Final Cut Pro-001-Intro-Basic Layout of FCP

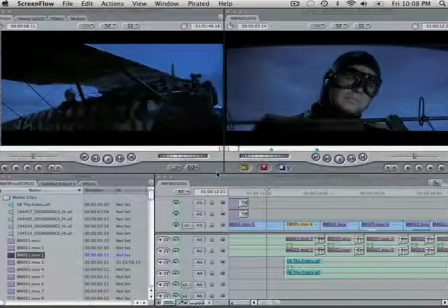0:00 I thought some people might be interested by this who watched the little movie I made. This is the editing interface I used to make it. This is the Final Cut Pro application from Apple. And it's got a few windows.
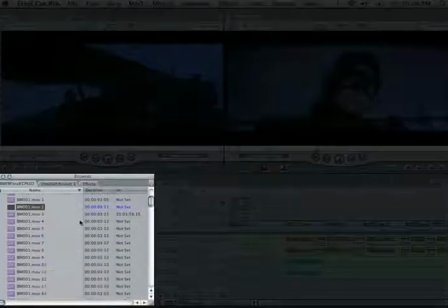0:13 Down here is the bin window. And the bin window is where you keep all your clips and you put them inside folders just for organization. All these little images down here, thumbnails, represent the clips that I've used.
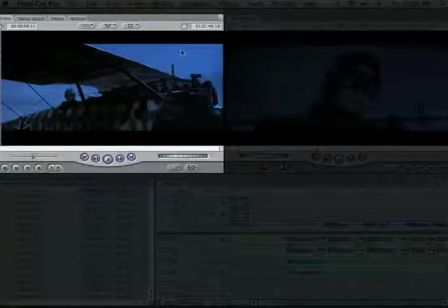0:26 And if I click on one of these, you can see that up here in the source window, they would move up to there, and I would select them, and then I would find my ins and out points, so like this.
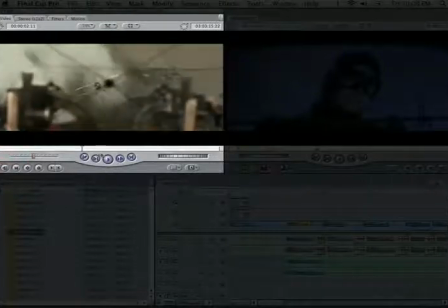0:38 I would go move around, play the clip. And once I decided what I wanted from there, I'd overwrite or insert into the record monitor.
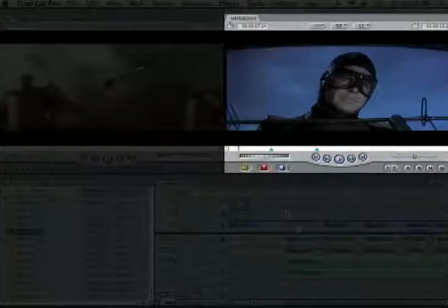0:49 And the record monitor is a representation of your sequence, which is shown down here in the timeline, it's called.
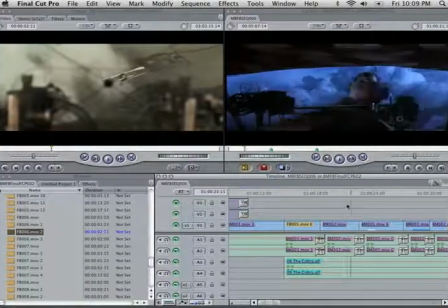0:55 This is just an assemble of all the clips I've been using. And as you can see right here,
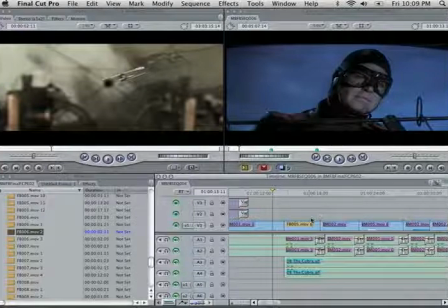1:00 it's kind of a little editing technique here where I try to provide emphasis on the sound and the visual so I actually have the hit happen with the music.
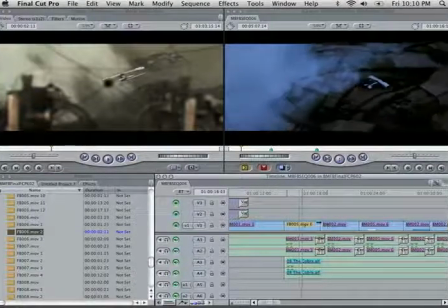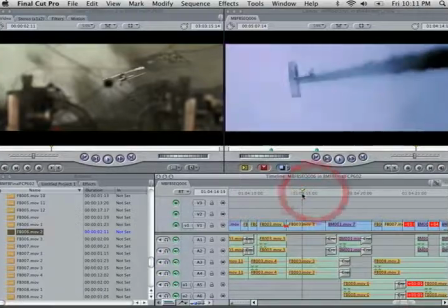1:17 So here's a little representation of the whole timeline. I'm just zooming in here, moving around, trying to find this one shot.
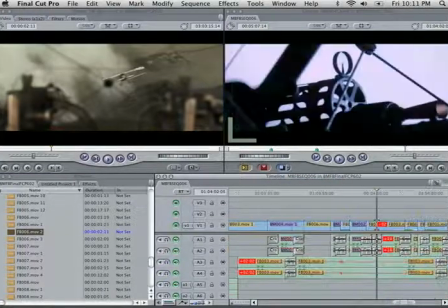1:23 As you can see, there was some color correction done.
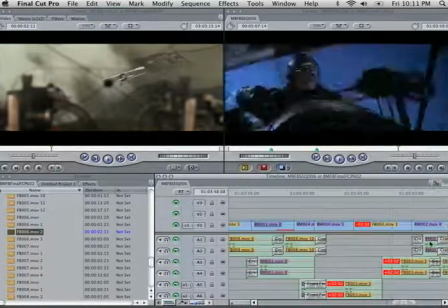1:25 On the left is the flyboy shot, which obviously is not the right cutter to match up with the blue Mac shot.
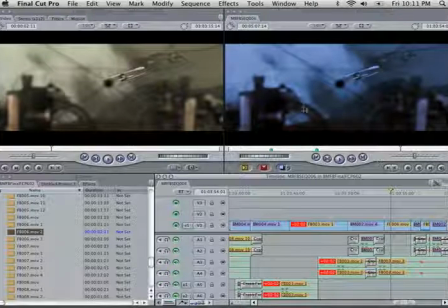1:33 But here is the cutter-corrected shot. And the cutter-corrected shot obviously is quite different.
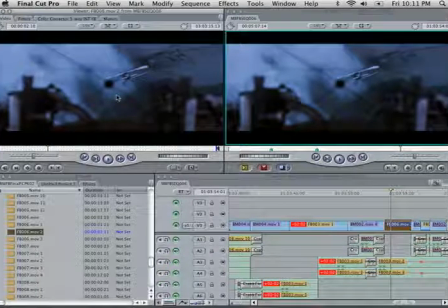1:39 I'll just open it up here. Once I've opened it up, you can see I've just applied the Final Cut Pro color filter, which is three color wheels.
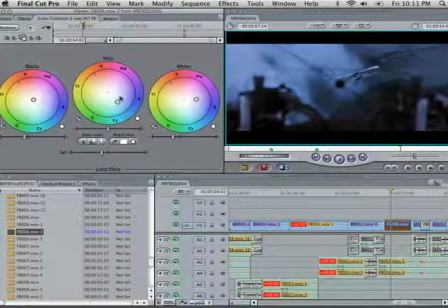1:48 There's the lows, mids, and highs. The lows are the black areas, and the mids are the grays, and the highs are the white areas. Yeah, and I just adjusted those so they'd match up with the Blue Max footage.
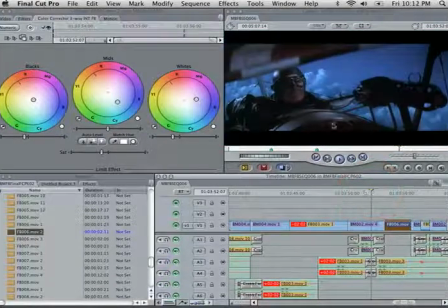2:04 Otherwise, it wouldn't look very convincing now, would it? So you can see it was quite different.
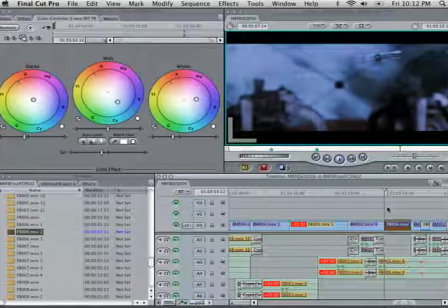2:09 But it seems to blend pretty well. There's other applications, Colorista, and Apple's Color that you can use.
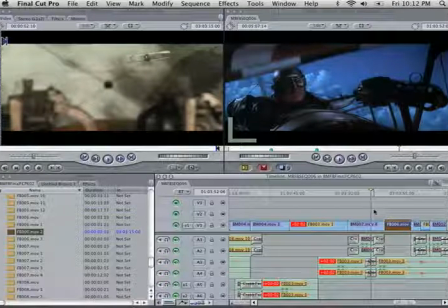2:17 But I just stuck with this because it was a pretty simple project. Now, there's a lot of good tutorials that people have put up to help beginners on YouTube. I've noticed elsewhere for other applications as well.
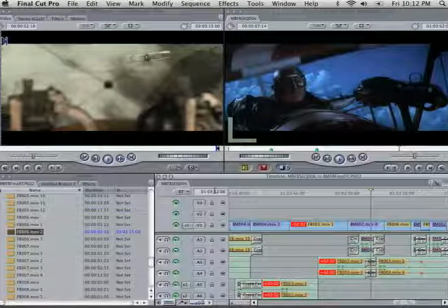2:30 Things like asynchronous trimming, more in-depth color correction, little tips maybe as far as using the application Final Cut that I might be able to help people out with.
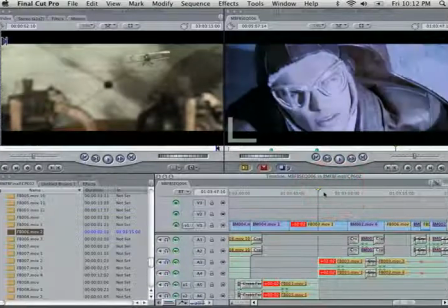2:38 I can maybe create a video for them. Just leave a comment if there's something that's really bothering you and keeping you up all night and you can't figure it out.
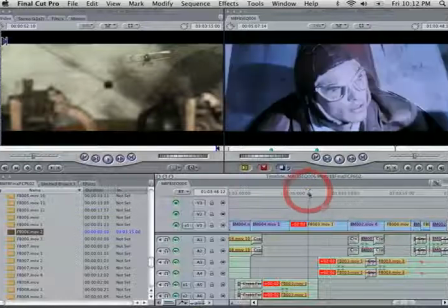2:46 Or send me a message and maybe I'll make a video and hopefully answer your questions. Later.